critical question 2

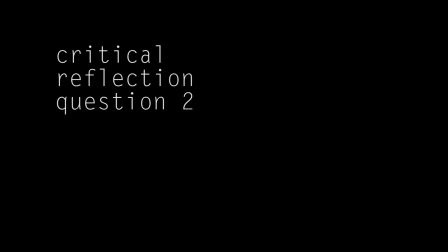0s
Hi, my name is Emre Kulac, and this is my critical reflection question number two. How does my product engage with audiences, and how would it be distributed as a real media text?
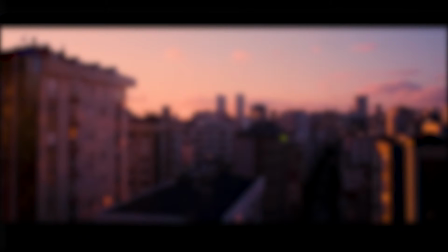14s
First off, I'm going to talk about how it engages with the audience.
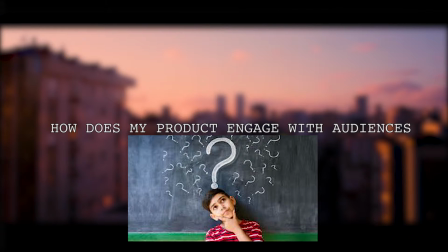19s
A way of engaging with the audience is by genre, and genre is a way of creating audience gratification.
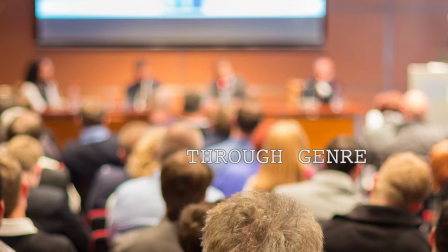29s
Genres have recognizable elements that mark it as one genre and uh, help to meet audience expectations.
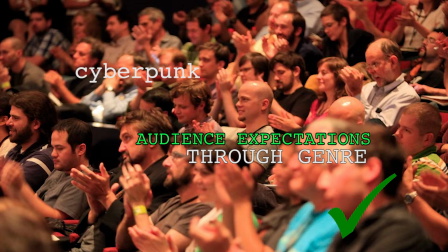40s
The genre I'm working with is the cyberpunk genre, which is a subgenre of science fiction.
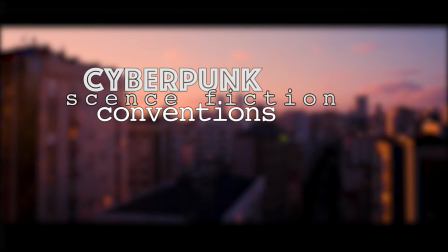48s
In my opening, I included conventions that will hopefully mark it as a cyberpunk film, as well as ones that mark it as broader science fiction.
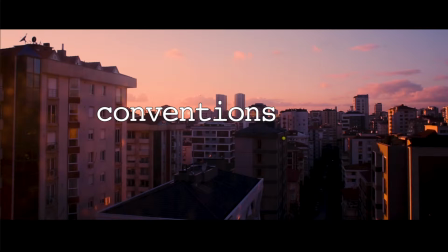57s
I have created a conventional futuristic setting of Istanbul by color grading the image and adding futuristic sound effects.
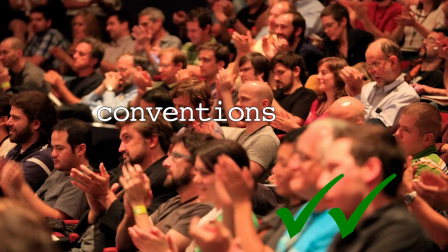65s
This is what the audience would expect. Cyberpunk is often set in a future version of a real city.
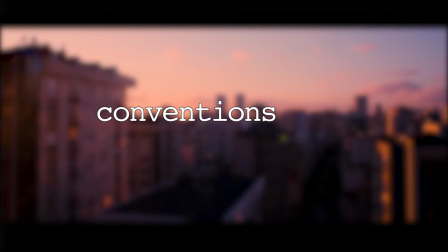72s
I have at least one hologram advertisement. I wasn't able to put too many of them because of time limitations.
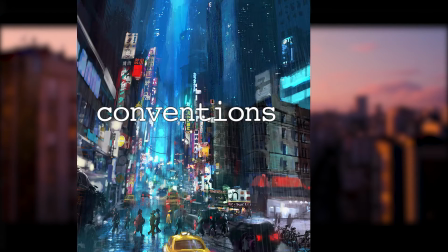81s
Um, that's an example of advanced technology being used for something fairly mundane, uh, which is something the audience might expect to see in a cyberpunk movie. A large chunk of my opening is devoted to showing a montage
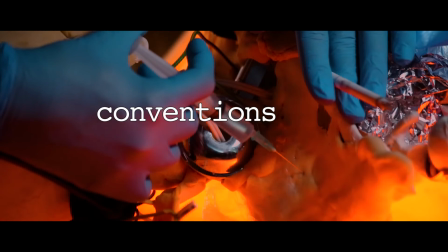99s
sequence in which a scientist character spends time working on a cyborg body.
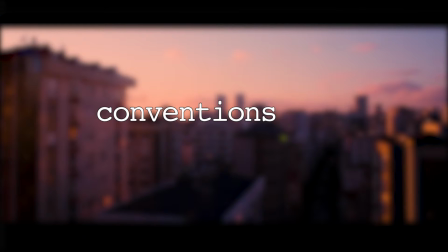104s
This is done in a shady underground location that the audience might expect to see in a cyberpunk setting.
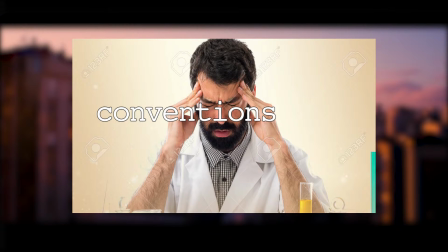112s
The frustrated scientist is a common character type in science fiction.
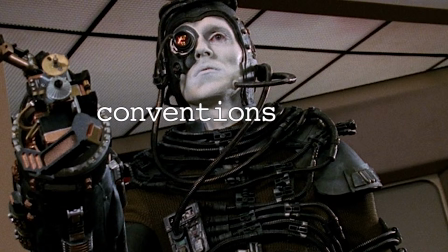121s
Cyborgs and/or androids are elements almost exclusive to science fiction, and especially common in cyberpunk.
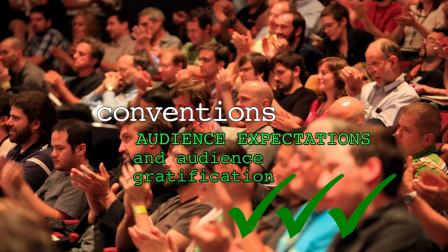129s
Cyberpunk fans like to see interesting concepts explored in fresh new ways, which I could tell thanks to my audience survey I did.
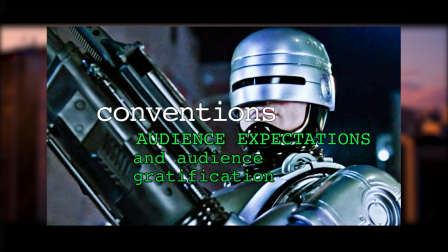137s
Some common themes are highly mechanized urban life, increasing the blurry line between machines and living things,
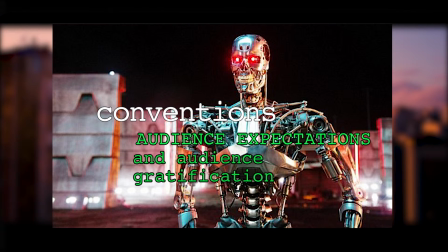146s
and machine autonomy slash sentience.
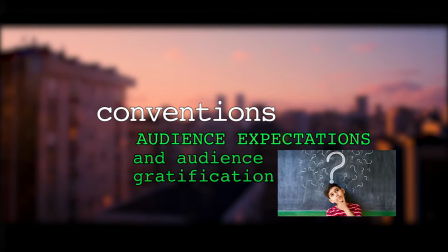151s
I obviously didn't have a chance to go really deep into these concepts, but I tried to imply that the film might tackle issues like machine sentience by showing the construction of a cyborg.
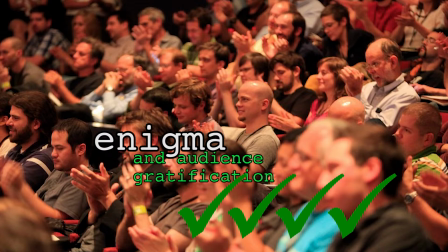164s
Enigma or mystery is another way of creating audience engagement or gratification. I tried to create enigma by not showing the true nature of the scientist character.
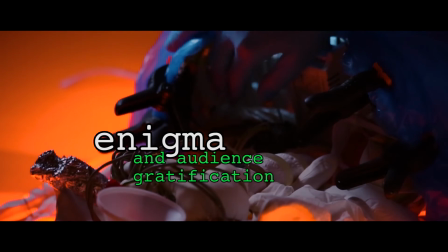176s
I didn't show his face to keep an air of mystery, and we don't really know what he's doing to the cyborg other than he's working on it.
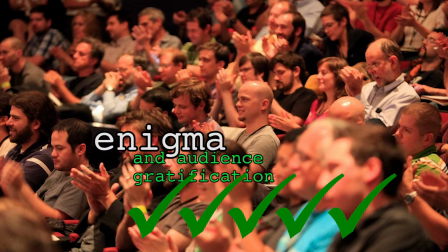186s
Eerie sounds in the background create a sense of distrust, and the fact that he is working on this dark environment, where normally laboratories are relatively bright,
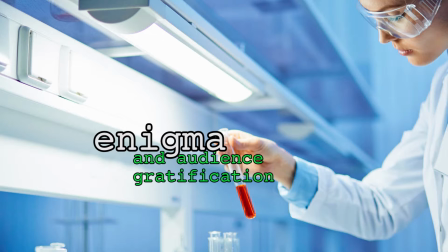197s
show that maybe there is something he wants to keep hidden.
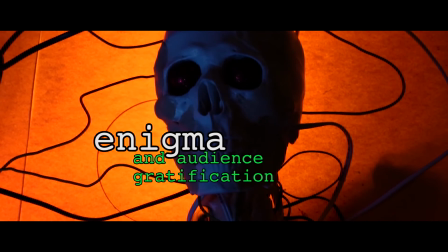203s
We also see the cyborg's face, which looks like a skull with red glowing eyes, which make it look menacing.
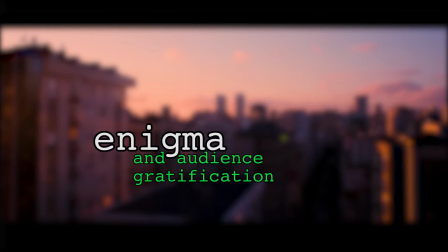210s
The audience doesn't know the true nature of the cyborg, whether it is actually a threat or what it's actually capable of.
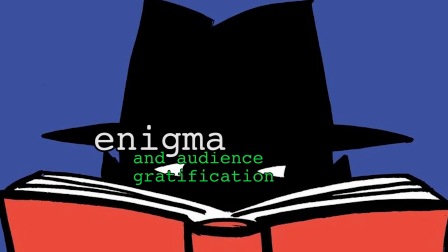219s
These elements hopefully would create mystery and allow for audience engagement.
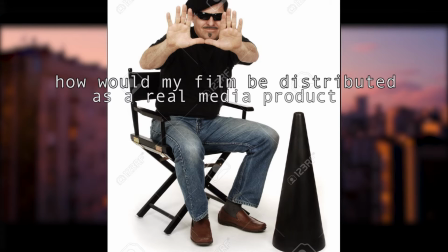227s
Now I want to talk about how my film would be distributed. There are three types of film distributors: major, mini major, and independent, and there's also a possibility of self-distributing a film.
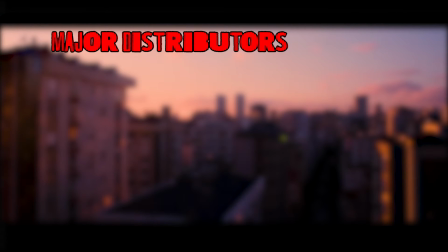242s
Major companies are vertically integrated and mostly publish films from their own studios.